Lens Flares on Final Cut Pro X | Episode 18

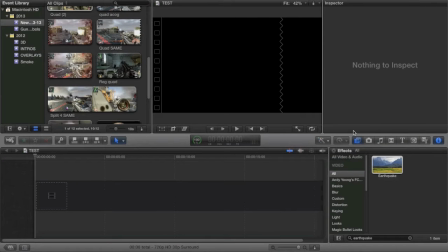0:00 What is up guys, Tony here and today we're doing another Final Cut Pro tutorial. Today we're going to be talking about lens flares.
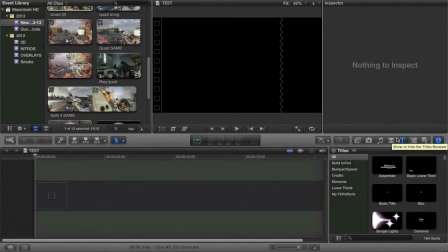0:06 You guys all know and love them. They're those awesome little glares from the sun that a lot of people use in their hardcore edits. Some people use it in dubstep and chill edits but mostly hardcore edits. It is very difficult to do lens flares in Final Cut because to be honest there are no lens flares in Final Cut Pro.
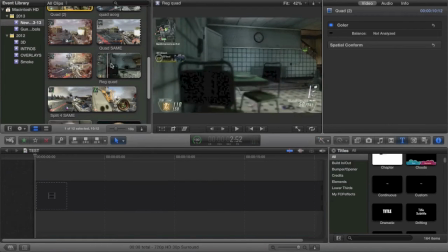0:23 The only lens flare you can find in Final Cut Pro is, let me go ahead and get some sort of clip in here.
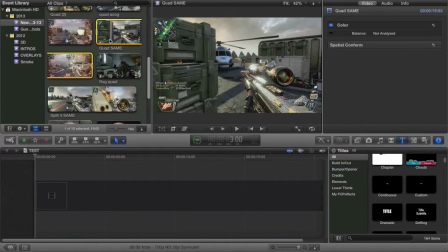0:29 Let's just throw this one in here. Why not?
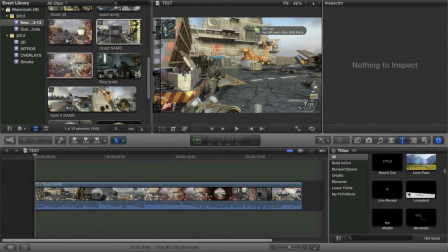0:32 The only lens flare you can get in Final Cut Pro out of the gates, out of the box, is actually in the text effects.
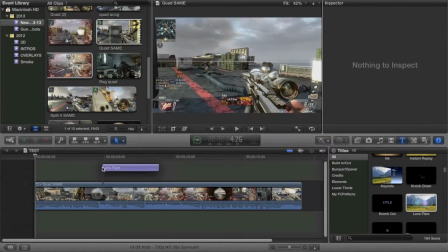0:39 You go to lens flare, and I used to do this. Trust me. I used to do it, and it does that.
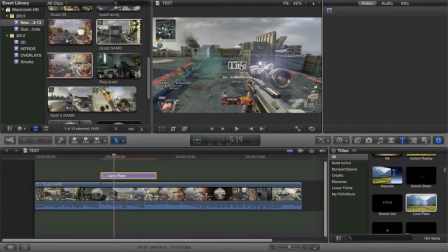0:46 Now, you can see the title. What I would do is I'd just get rid of the title,
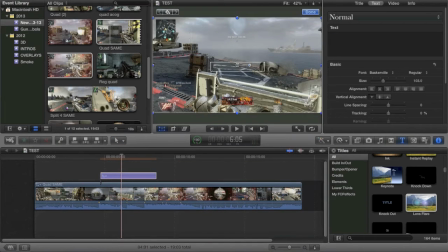0:50 and I'm kind of going back old school here but you know I'd like throw it up in the corner whoops let me
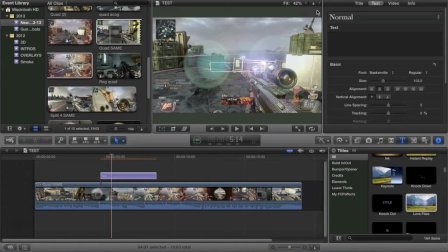0:56 select the actual thing and for some reason it's glitching it's not letting me select the text to move it's
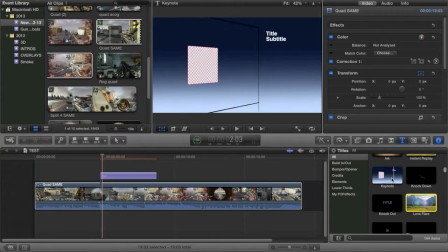1:02 making me move the whole thing but regardless you get the point it basically would allow you to have a lens flare on
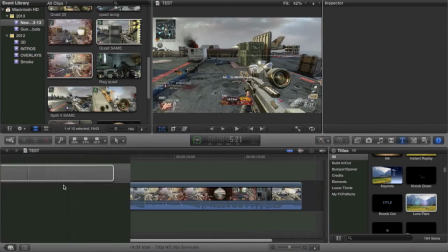1:11 screen which kind of sucked I'm gonna be honest that's not what this video is about one second let me get back okay that's not what this video is about we are talking about a
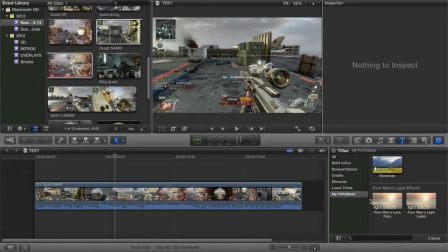1:22 fcp effect called poor man's lens flare you can buy this on fcpeffects.com or you can get
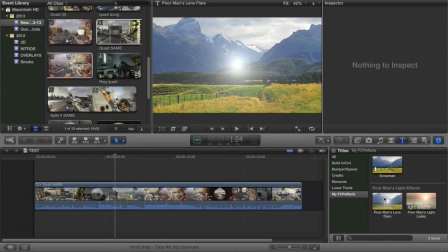1:30 it illegitimately that's up to you i personally paid for it but it's
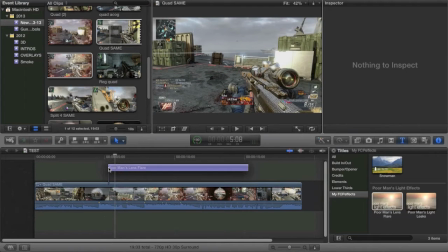1:35 up to you uh so what you do is you go ahead and you bring it into the timeline so let's
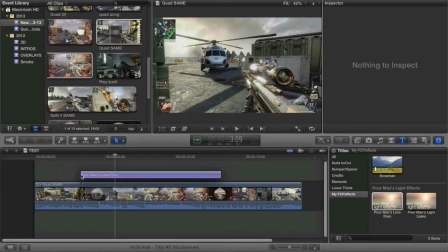1:39 find a spot that a lens flare would fit into like right here this is perfect
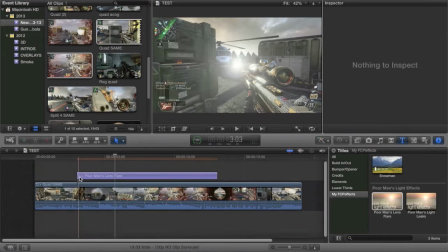1:45 right as you come around this helicopter so basically like right here,
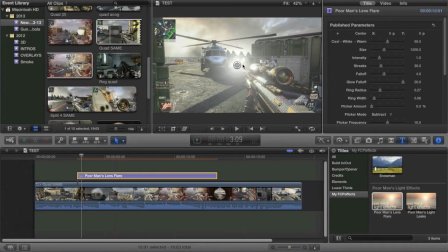1:50 if I wanted to put a lens flare, right up here. It's really simple.
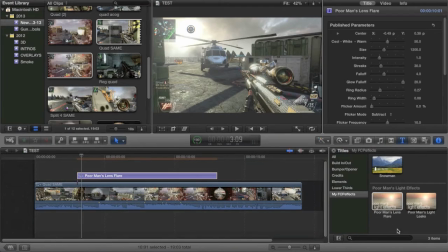1:55 It's really simple. So basically you just drag it on from the text pane. It's kind of weird that it's text, but it makes it easier to move around. And you can go ahead and put it right there.
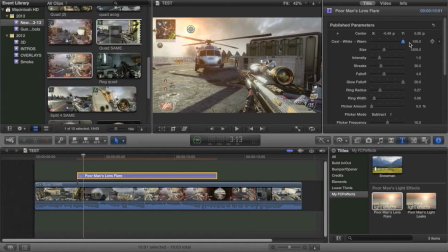2:05 Now in the options you have the ability to make it warmer, which means you get this more orangey effect, or cooler. So you have a blue effect. Sometimes you want a blue lens flare. I personally like the warmer ones, in a situation like this especially.
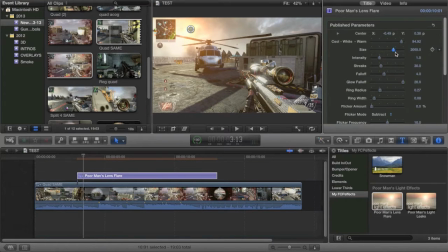2:21 You can change the size, which I tend to do a lot, because it seems very slim right now. You can actually see a bit of almost like a reflection on the sniper, which is really nice. The intensity can be increased also, which furthermore gives that reflection-ish feel.
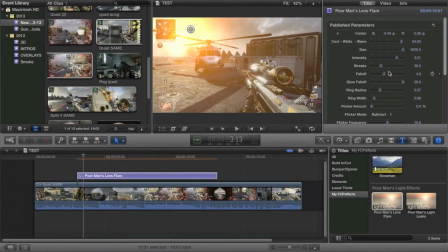2:36 It's really starting to look almost like Far Cry or something. It really looks nice. On PC, of course. Anyway, so you can do some streaks, which you have various options. You can do a lot or a little. I usually do a little because it looks more realistic, like right there.
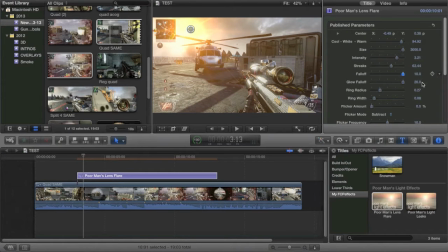2:50 You can do the fall-off, which obviously constrains it to the circle or it increases it a lot. On this one, I'd probably say mid-range is good. The glow fall-off is a similar thing. It's just the aura of the orange effect. Orange? Yeah, I'm from New York.
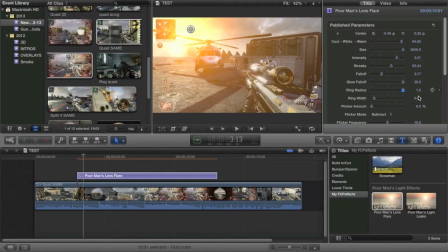3:10 and ring radius is obviously the ring that the flare produces which for some reason is not oh there it is it's right there see it see it flares do that so you can of course increase that you can also increase the width of it now i think increasing the width all the way
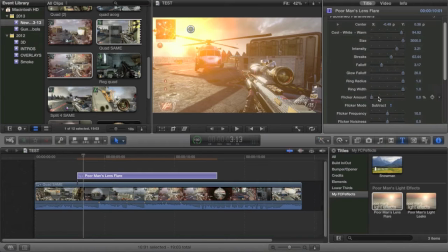3:26 makes it look very realistic um you can also do flicker now flicker is some cool shit now let me warn you
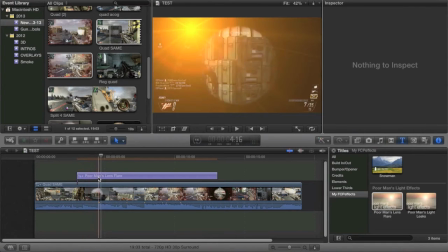3:32 that this is not going to stay in that same place so it's going to be kind of looking cheesy in certain parts like right here kind of looks cheesy.
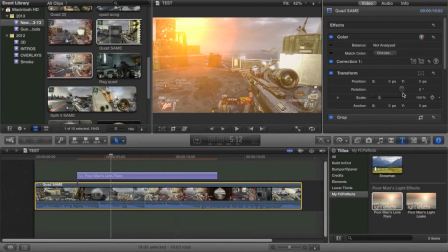3:39 So we're going to go ahead and just put the flicker on anyway so we can show you what it does. Flicker I usually put up to the second bar here and you can see they're doing it. It's not really doing it that much. Let's put it up a little bit more so you can see it well. You can see it kind of flickers.
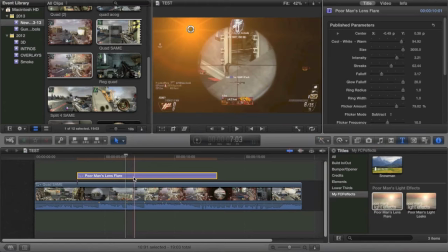3:56 It gets darker, dimmer and lighter, dimmer and lighter. It's kind of hard to see but it does it and the point of that is just to add a more realistic sun effect.
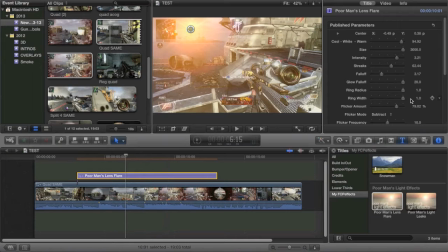4:05 You've seen it in montages before.